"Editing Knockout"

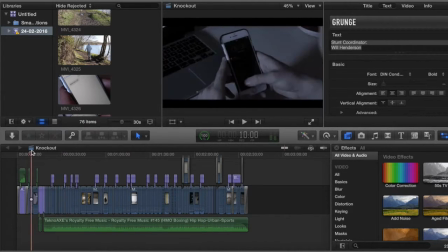[8:07]
So obviously, if we go back to the start here, where there's the running scene, that's not actually the natural light,
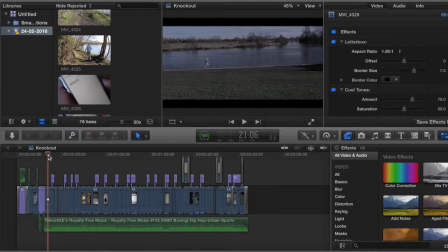[8:14]
and because we shot the running scenes in the same day and the weather sort of stayed the same, what we did is we actually added an effect called this one here, called cool tones.
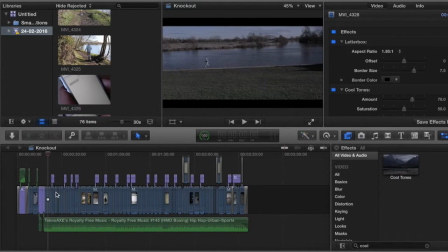[8:28]
And obviously if I do that now, it's going to add another cool tone, so it makes it darker. So what we did was we added that throughout the clips, and where the
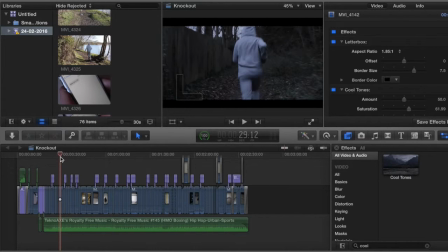[8:37]
saturation didn't exactly match up, so some scenes may be darker than others, we moved that around and made it so all the scenes sort of match the same colour correction, and it sort of gave it that dark, eerie effect
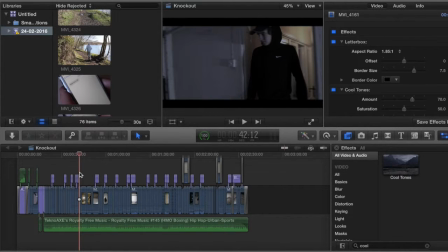[8:53]
that should make the audience feel quite sort of uncomfortable, which we felt was useful.
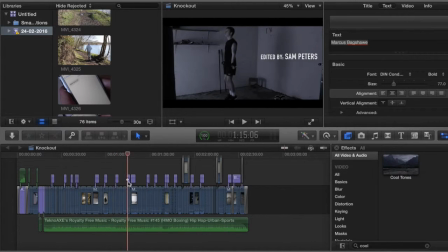[8:57]
And it's the same throughout the whole training scene, because this was all shot on the same day as well. And what we had is in that corner there, we had LED lights which we used, and we sort of positioned them around depending on where camera was standing and where we wanted to film.
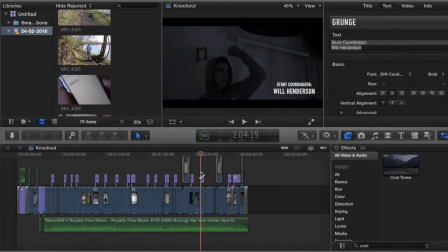[9:18]
Let's go from here.
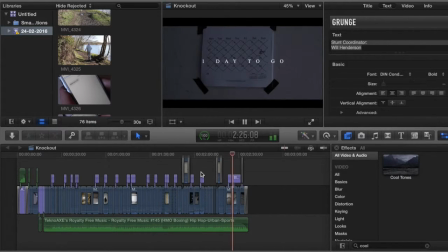Okay, so you would have seen there is we used a transition and we did a swipe, and so it sort of just made the scene, because what we wanted to do is we wanted to fit a month into,
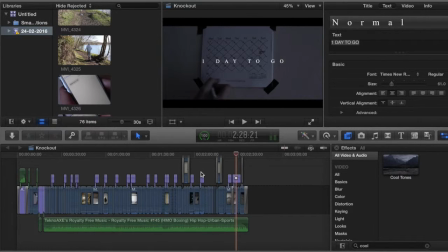[9:54]
I think it was 2 minutes 37, 2 minute 30 worth of clips. And so we felt that the calendar was really useful, as we were able to sort of split the time into different events and move quickly on the month.
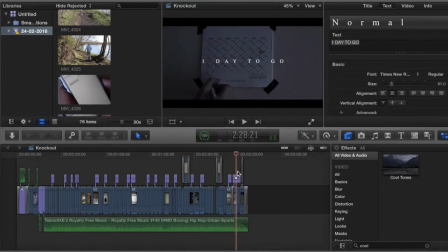[10:09]
So I think we went from something like the 7th, and then we went halfway through, and then the end, and that's what that one day to go was, just here. So we used that to show the audience that all this training throughout this month leads to the day after this one's shown.
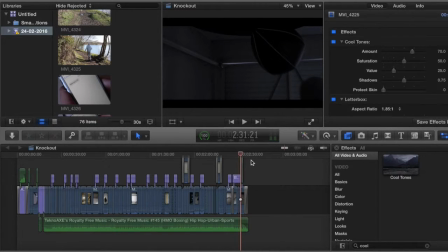[10:26]
And again, there you would have seen the earthquake and bad TV effects, as like similar clips on the punch bag, because he hit it hard on that one. So we just felt it really represented like the power and aggression when he just hit the speedball then.
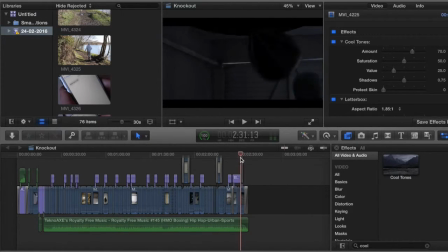[10:46]
And then in that last clip, we made sure that he moved out of the frame and headed towards the garage door,
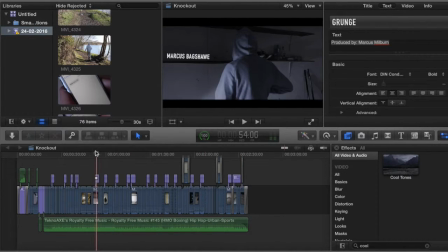[10:54]
and this was the first time the audience saw him actually leave, even though we've gone through a month, and we did that so it sort of showed that it sort of represented his dedication, that he hadn't actually,
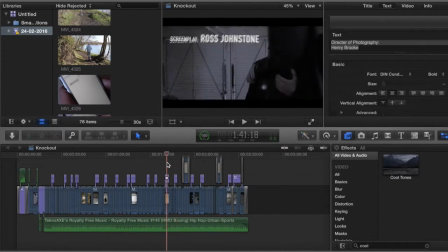[11:09]
it makes it look like he's in there quite a lot of his time and he's prepared to do that training.